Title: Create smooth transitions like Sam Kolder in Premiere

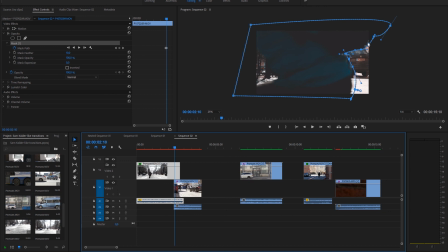247s
I'm doing this quite quickly, but as I said, you can do it as precisely as you want. So this is very simple method.
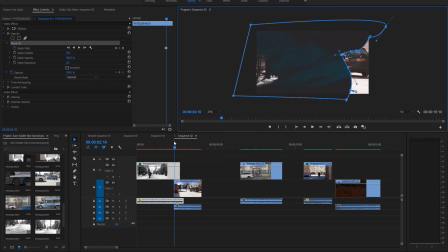260s
It takes a little bit of time, but I really like these kind of transitions because they are very smooth.
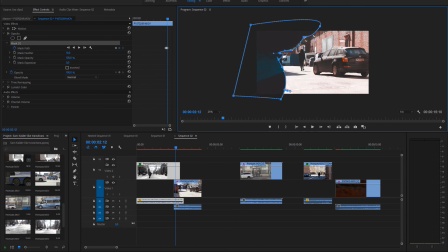269s
And let's speed it up a little bit. You just go frame by frame and move the mask or parts of the mask so that the scene underneath comes after the biker goes across the screen, like here you can see.
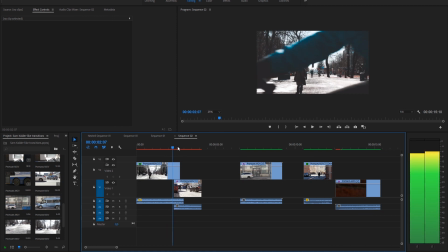284s
I really like these kind of transitions, very smooth, very clean, and not
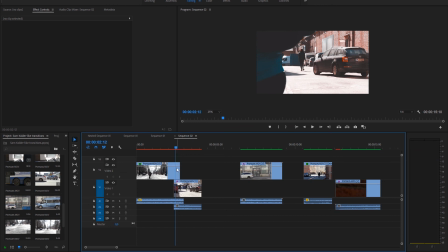290s
such in your face like many transitions people seem to like in YouTube travel videos especially. With feather, I have 10 here, So it's not that much. Like here you can see if I put too much, then the it starts to bleed.
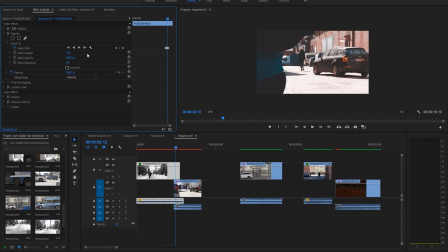307s
But it really depends what kind of object you have and how close it is and how sharp it is.
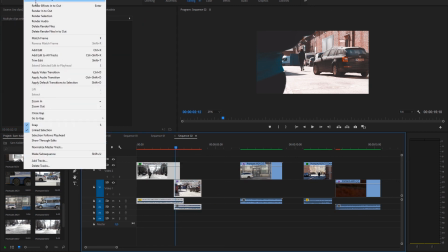312s
So just change the value and I think you're gonna be okay.
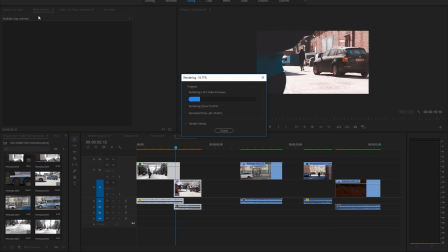318s
Let's render it and check out what it looks like.
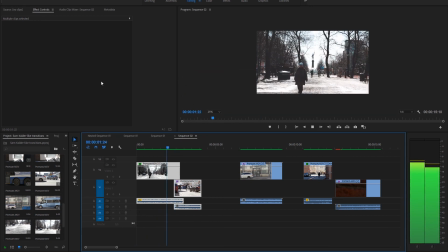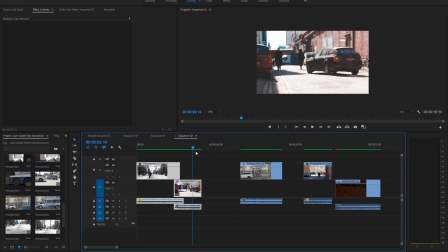330s
Quite nice. The scenes I filmed aren't the most exciting, but the basic idea is there.
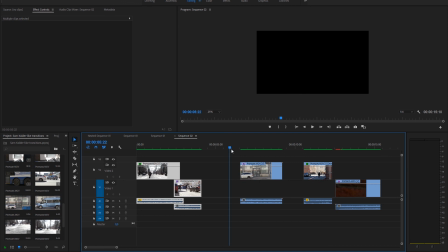339s
And let's take another scene here. I have this car going past the screen,
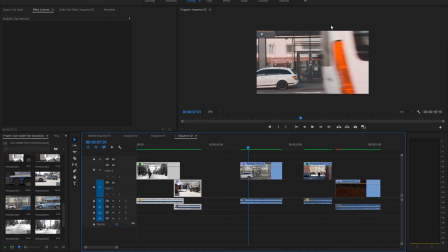349s
and as you can see, there is a lot of rolling shutter effect, but don't mind it.
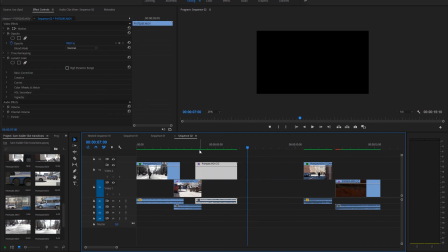361s
Let's put it over the layer we just revealed with the biker, and let's find the mid part.
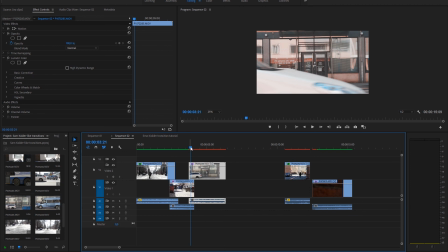370s
And now the idea is to do basically the same. Choose the car layer and with pen tool we can once again draw the edges
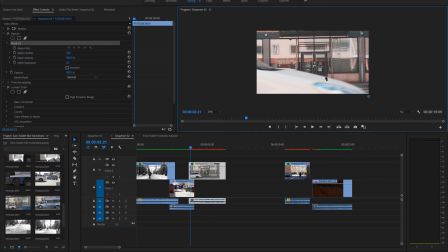389s
of the car just like we did last time. And now I'm gonna speed it up a little bit.
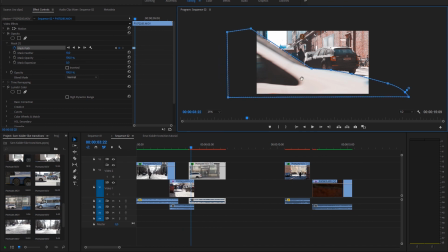Yeah, just keep moving those, and as you can see, there is a little bit of the edge isn't perfect, but you get the idea.
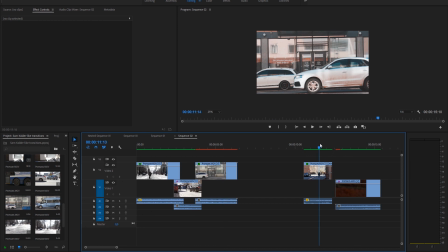428s
Another tip I have is
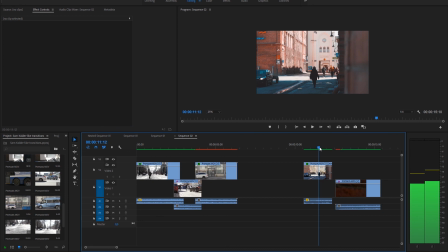432s
these kind of where camera moves behind an object,
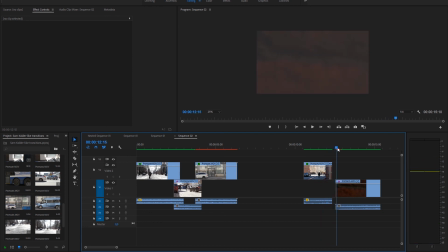438s
and the object or the texture of the object and colors of it should be quite close each other, and that way when you go one scene to another scene it looks almost like it's the same take.
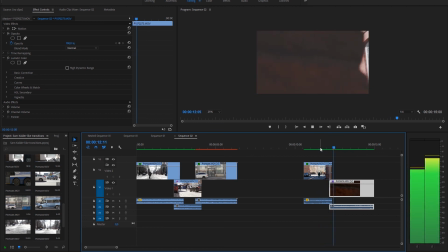455s
So here we have this brick wall. It's not perfect here, but I kind of like it.
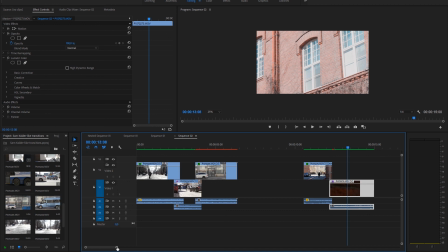463s
Now it's quite hard cut if I just stick them together,
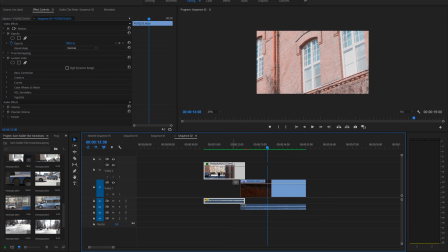470s
but I have opacity here in the first layer, and I put the first layer a little bit above the second and choose the pen tool
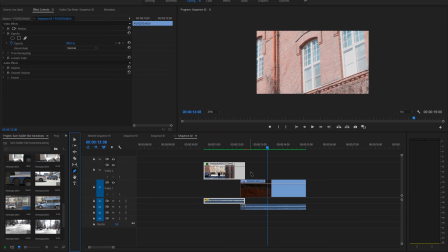485s
down here and put keyframes here and here and just drag the last one to zero so the opacity is zero,
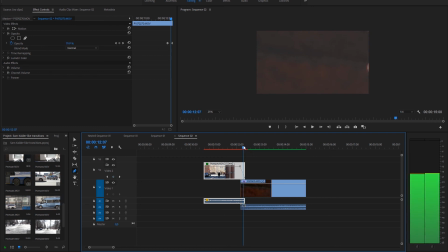494s
and that way the cut is more smooth. You can do this also with the mask trick, but this is quite effective too.
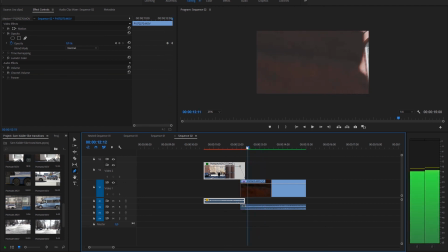511s
And here you can see the other layers is a bit brighter than others, so color grade them as close as possible, and the quicker the transition is, the less noticeable it will be for audience. But I kind of like it that it's not the perfect here for some reason.
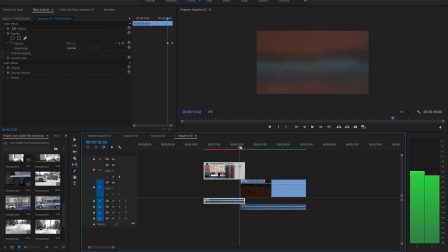530s
There is always the stylistic choice, and the gliding here isn't the same speed, but I think it kind of works. But remember, don't use these too much, because otherwise it will be full of these
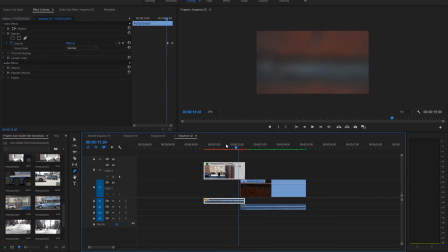548s
transitions and they lose the effect and people start to expect them.
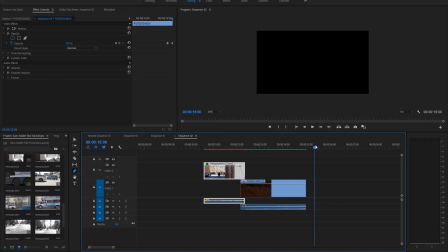554s
So I put link in description for video I get this idea from, the Sam Kolder video for Jim Shark.
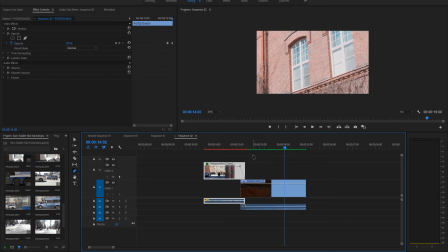562s
He uses these kind of mask transitions quite a lot,
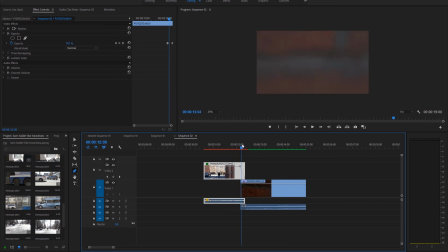568s
but not always, and they are in a way not that noticeable because they are so smooth, so they don't, like many travel videos have these weird zooms and luma fades and whatever,
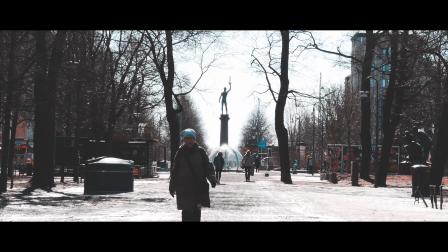581s
and you kind of start to look for those cuts and transitions and not what is happening.
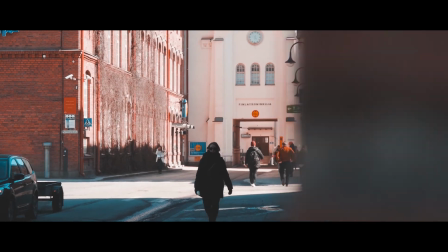588s
So these kind of mask transitions can really help in the storytelling too.
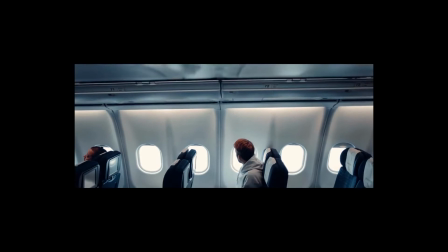596s
Like in this Jim Shark video, Sam is traveling, so the video is quite hectic,
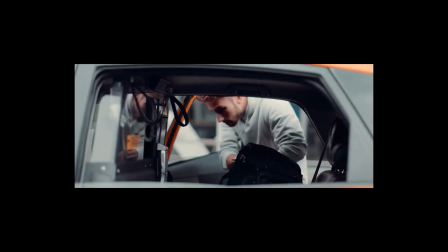602s
and that really helps to have these kind of smooth transitions where it goes quickly from place to place.
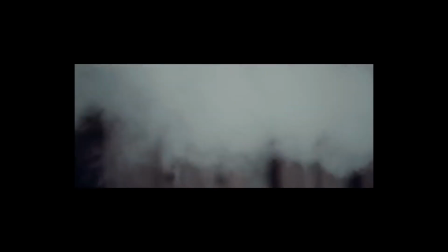610s
Like Sam is going, he's very quickly going from airport to the taxi and to New York and meet his friends,
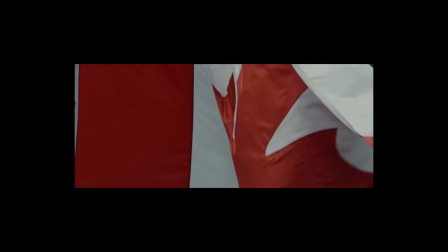617s
and everything is happening very quickly, and you get this travel feel in your video.
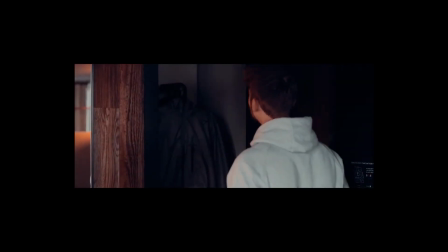624s
So your imagination is the only limit. Don't use them too much and just play with it.
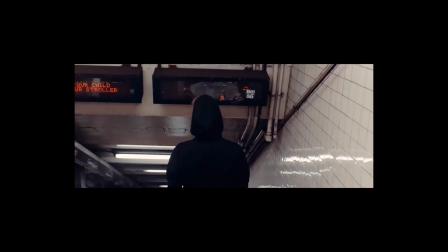631s
You can do whatever you want. You can enhance your storytelling with this.
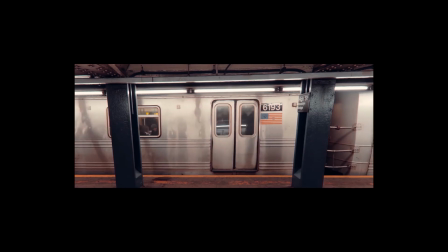636s
You can use these effects in documentaries, travel videos, commercials, your vlogs, whatever.
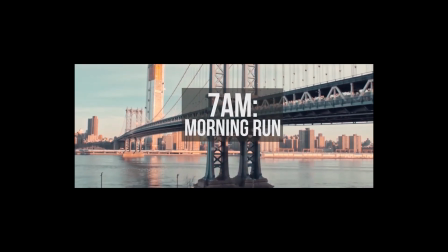645s
And that's about it. And see you next video, and keep creating. Bye.